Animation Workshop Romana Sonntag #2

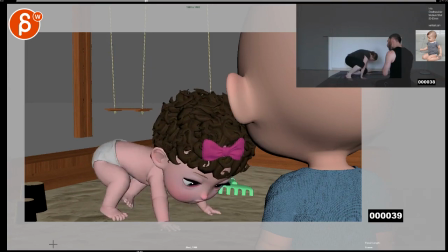[3:25]
so my impressions if i just ignore everything you're saying and i'm gonna
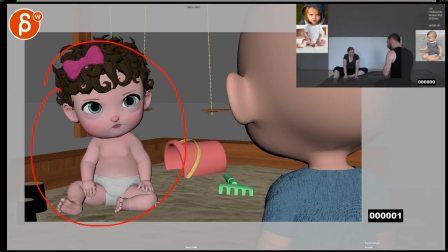[3:30]
ignore this i'm just going to look at what are you showing in this animation there are a couple things a watch out how these guys by guys i mean her arms her arms just go up they're very twins timing is
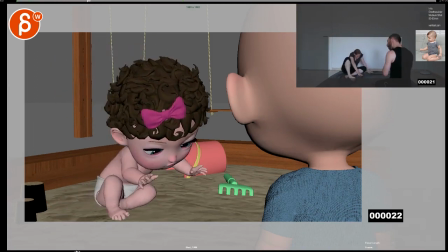[3:48]
pretty much the same and the posing is the same then that's cool i like
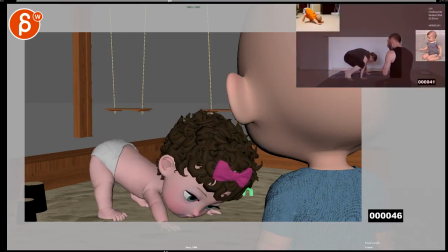[3:54]
this and you said you added the pause there you added some frames
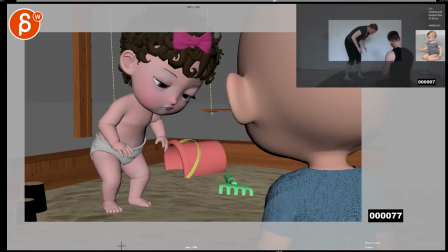[3:59]
it's cool I would just once you're fine-tuning this
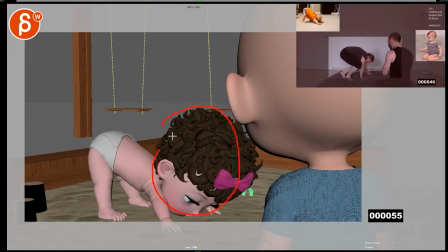[4:05]
you can potentially even stabilize the head even more and add some more butt wiggle just to give more of a BAM all right I'm gonna adjust and I'm gonna get up
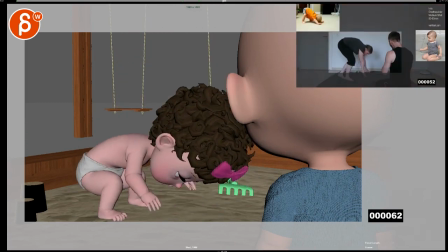[4:16]
just because this is also in reaction to this
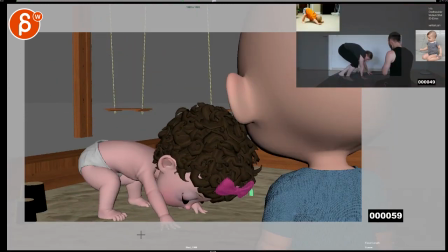[4:22]
I just have I watch this and all I'm seeing is a human that sounds super weird an adult an adult doing this
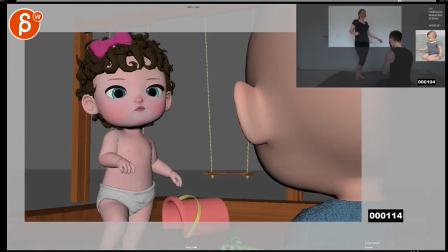[4:32]
and maybe
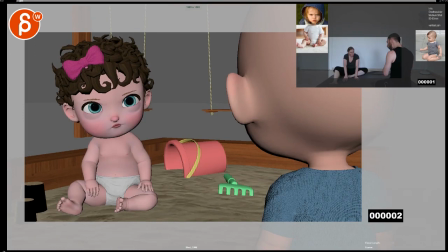[4:34]
not saying that you have to look at animated movies for reference because they've gone through the caricature parts you know the stylization of it but still for inspiration I would really look at Boss Baby just because it's the most recent with a baby
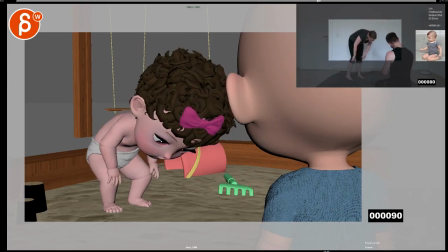[4:50]
there's some really really interesting movement there obviously not when he's in full-on adult mode but there's some more baby
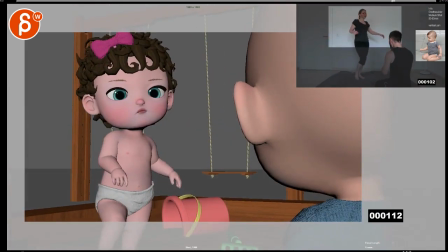[4:57]
moments in there i think jack jack would just be too too young for an incredibles
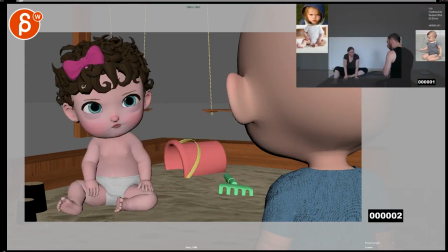[5:04]
reference but there's just something about even this as she goes over there i would have her lean a bit more over this way so she goes whoa and then over there just to have a bit more contrast of baby movements with
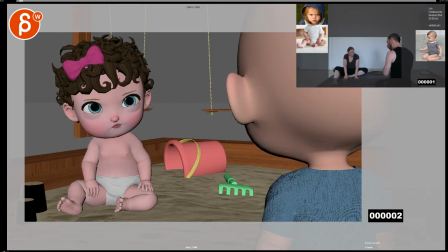[5:18]
adults talk i know we talked about that before and you have some of you have some ideas about that but i would just kind of keep that in mind
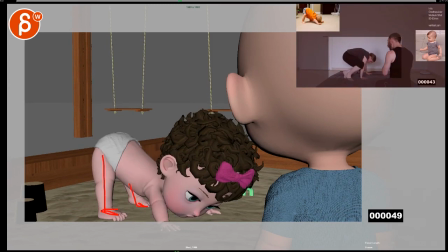[5:25]
if it was this is super successful the locking of legs is definitely something that babies do and
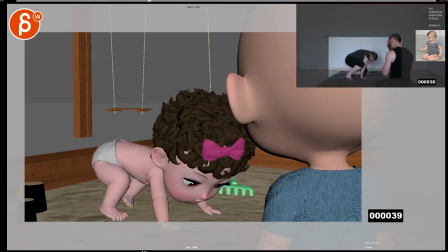[5:32]
a bit of a wiggle there that's all great that to me is such a great baby moment but then when she
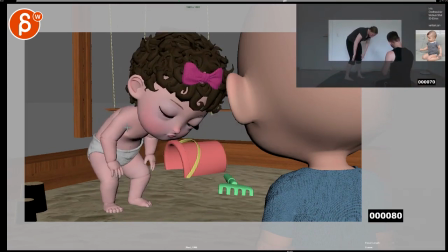[5:38]
gets up here right this this hunching over with hands here and all of that
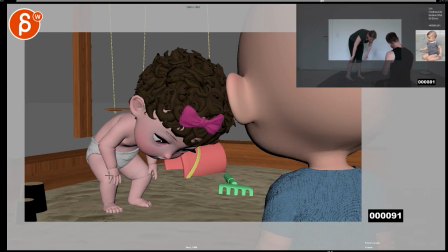[5:43]
is so adult so if you can make this not say messier but maybe the wipes are much more extreme where her arms go all the way out to here so it's much more you know it's just not as coordinated and clean you know something like that that goes full on just like really
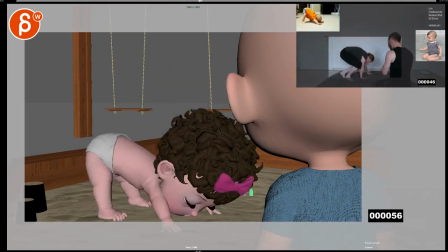[6:00]
broad moves of cleaning her knees even
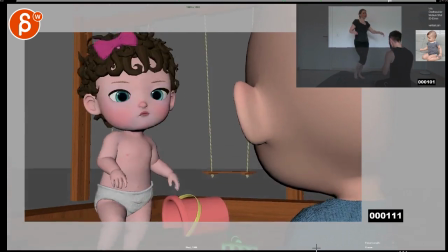[6:05]
though her knees are technically not 30 that will be better and then when you get up through here
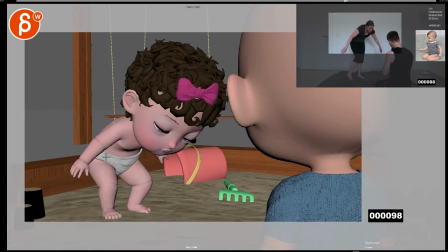[6:11]
be mindful to not have just a one axis back rotation
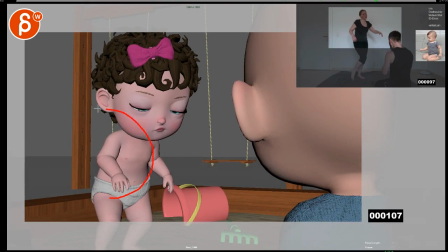[6:16]
but you can have a little bit of over then to the side again when you go up
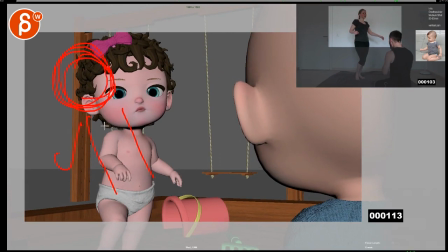[6:21]
here she might be this is too much but you know in a in a move like this where she's slightly off balance and then when she gets to this she gets back into a bit more stabilized posture again it doesn't have to be as far back as i just drew it but i
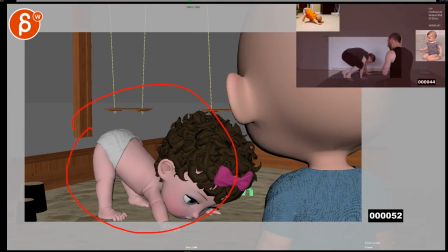[6:38]
would highly recommend to infuse the shot with more elements like this this feels full on like a baby so moments like this whoa rebalance then go down okay now up and then whoa because that is going to be a big deal for a baby
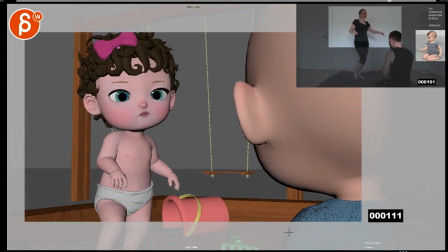[6:53]
this moment and especially this going up like that to you know sway a little bit and then regain balance.
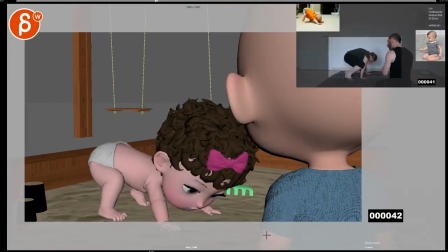[7:02]
So that would be my biggest impression about this so far. I think it's going to be very cute with the face shapes.
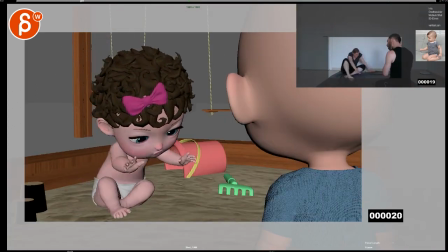[7:08]
I think I wouldn't worry too much about the profile view.
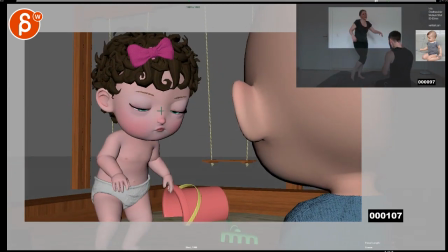[7:10]
To me, it's just mostly this locked, dare I say, commander-in-chief face, depending on if you get that reference.
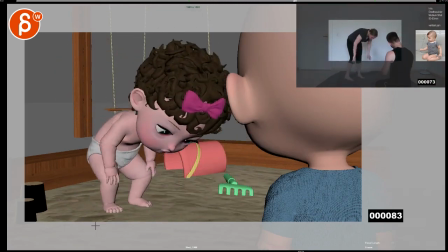[7:19]
Other than that, the foot stuff is cool. That's already working really well.